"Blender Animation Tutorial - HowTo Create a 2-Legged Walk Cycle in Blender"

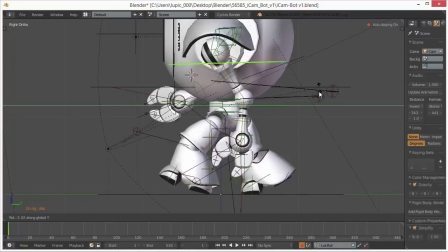(4:12)
This is nature's way of keeping everything in balance. Here's what the final contact pose should look like.
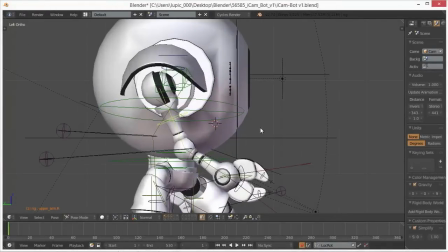(4:20)
Number two, recoil pose. This should be your second pose and And this is where the leading foot is flat,
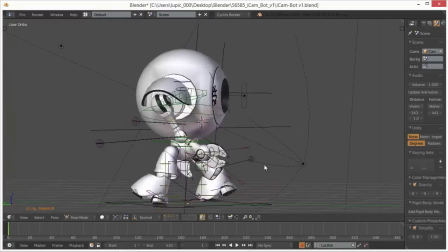(4:27)
making contact with the ground, and the trailing foot lifts completely into the air, still bent with the toes facing down.
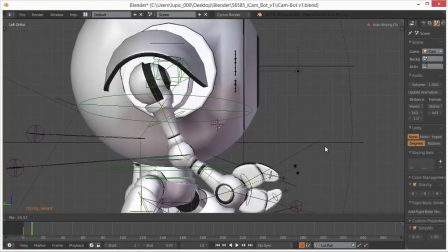(4:33)
The hips should also be brought down in this position, as this helps add a sense of weight to the character.
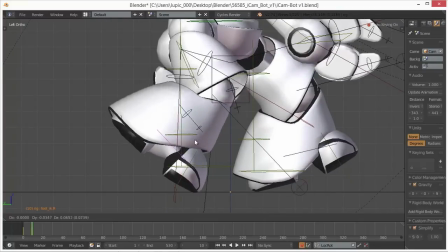(4:39)
The two feet have just traded off the weight of the body, so the leading foot now has to catch the weight of the body from falling, and this is why the hips dip down during a walk.
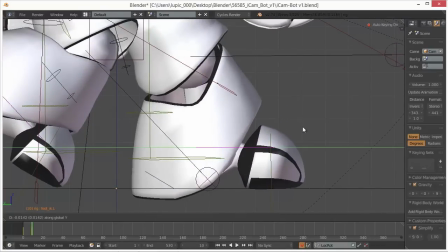(4:48)
The arms are not much different than in the contact pose, as physics would dictate that any object swinging would hover slightly at the peak of the movement.
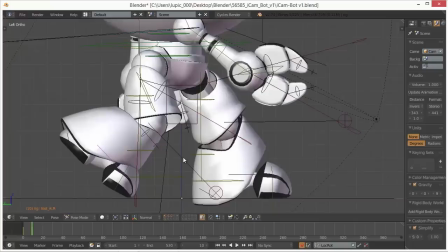(4:57)
This is what's happening to the arms. They have momentum carrying them forward up until this point when the arms will
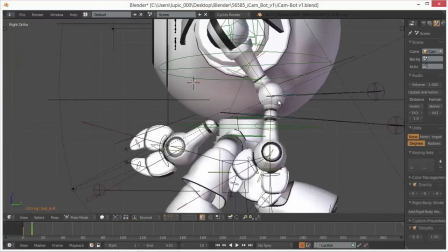(5:03)
hover at its most extreme point of the swing to slow down momentum and start backtracking.
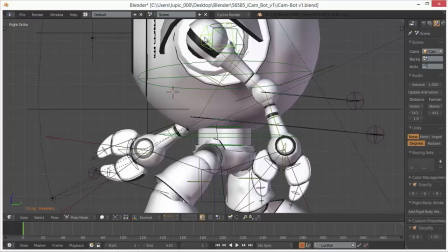(5:08)
I would not recommend keeping the arms in the same position as they were in the contact pose. You should give them at least some slight variation.
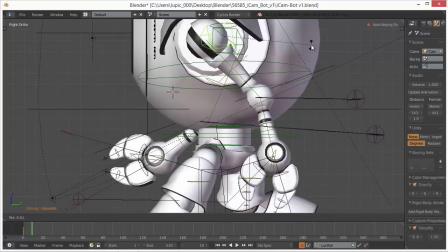(5:15)
This goes back to the whole feel it more than you see it type thing.
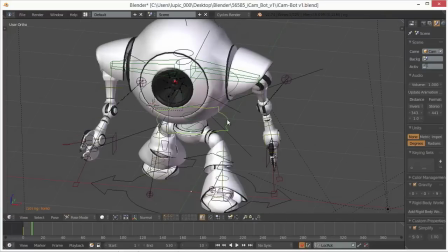(5:18)
And if you don't slightly move them, the viewer will be able to feel it all right and it won't be ooey gooey and fuzzy warm types of feelings either.
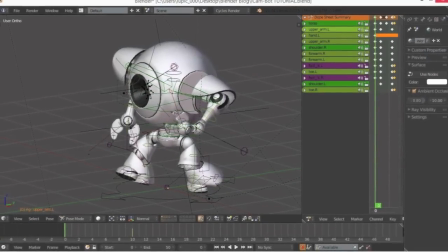(5:26)
The recoil pose should look something like this. Now we're almost done I promise.
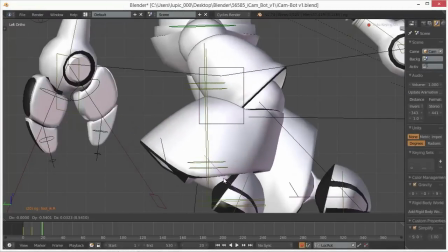(5:31)
Hang in there. Number three should be the passing pose. This is where the body is most aligned through the whole walk.
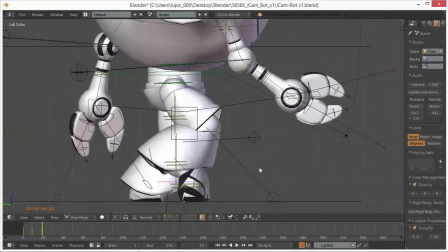(5:38)
As the name would indicate everything is passing each other. The trailing foot is about to pass the leading foot to take its place and the foot should be bent downward
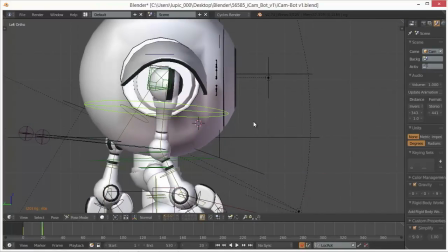(5:46)
in this pose when the knee and foot is slightly higher than it was in the previous pose.
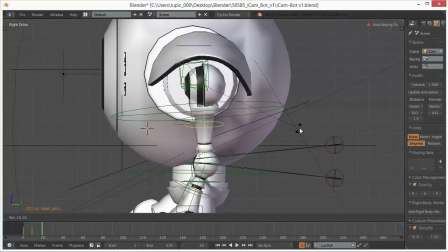(5:52)
Both arms are passing each other near the torso and the hips are starting to rise again as the foot that is bearing all the weight is becoming centered directly underneath.
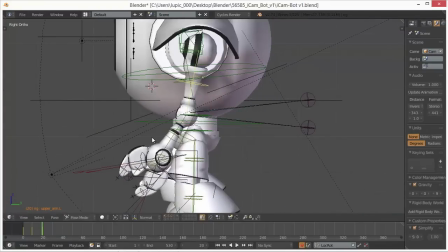(6:01)
This allows the leg to straighten out and help push the body upwards. The hips should also have no rotation in this pose.
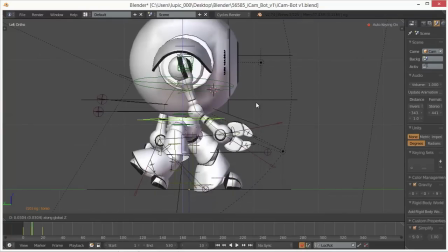(6:08)
They should be completely square with the shoulders. This should be what it looks like when it's done.
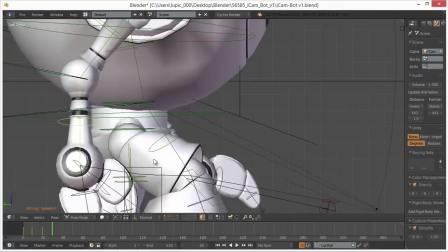(6:15)
Number four, last but not least, is the high point pose. This is where the character is at its highest point.
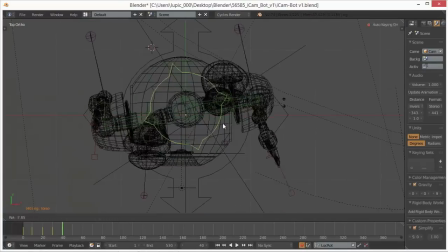(6:22)
The leg that is supporting the weight should be at its most extended point. The arms are also starting to get back into the swing of things.
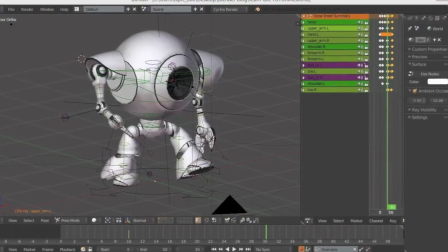(6:31)
See what I did there? And the hips should also start rotating with the feet again. This is what the final pose should look like.
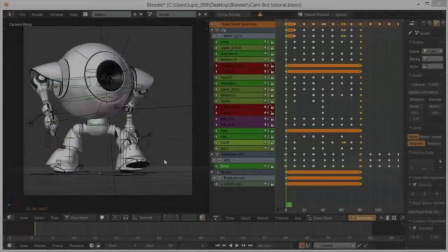(6:39)
Congratulations, you are now well on your way to creating good looking walk cycles. and beefing up those portfolios of yours.
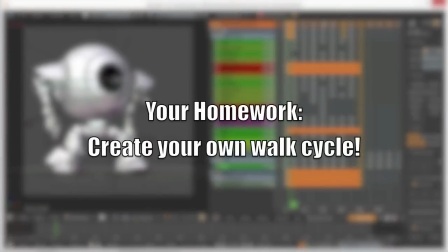(6:45)
Now before you go, I have some homework for you. I want you guys to keep this video as reference and create a walk cycle of your own.
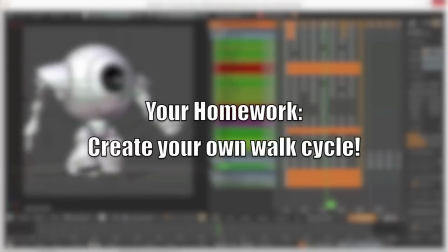(6:52)
Post me links in the comments and let's get creating awesome stuff together. If you found this video helpful, don't forget I have a way you can give back.
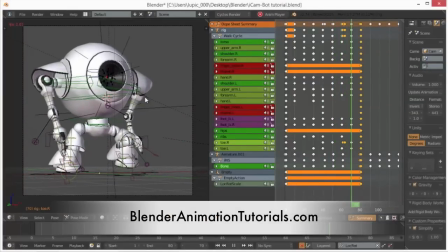(6:59)
If you go to this post on blenderanimationtutorials.com, I have a pay what you want option.
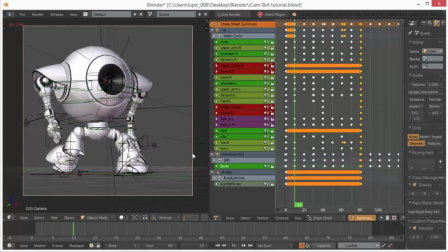(7:05)
Click on the buy this tutorial button above the video on the site and you can give back however much you feel comfortable with.
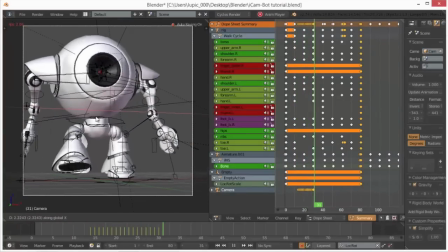(7:11)
That's right, you get to choose the price. So whether you want to treat me to a nice cup of coffee for $5,
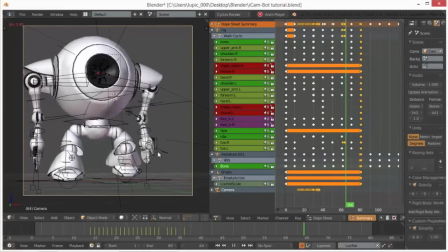(7:16)
a nice steak dinner for $20, or anything in between, including taking it for free, it's completely up to you.
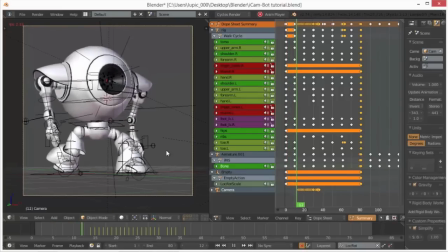(7:23)
Keep in mind I'm not a huge corporation, I'm just some dude who likes Blender and thought it would be cool to help share the animated love.
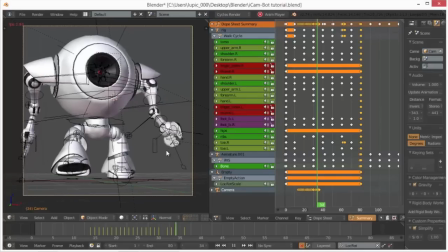(7:29)
These tutorials come straight out of my pocket for you guys, and every little bit helps me create more tutorials. Also don't forget to subscribe to my channel on YouTube and hit the thumbs up if you liked it. Thanks for watching everyone, I really do appreciate it.
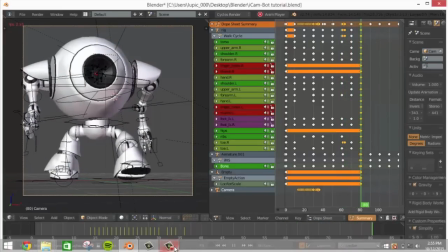(7:42)
Don't forget to do your homework and I will see you in the comments section.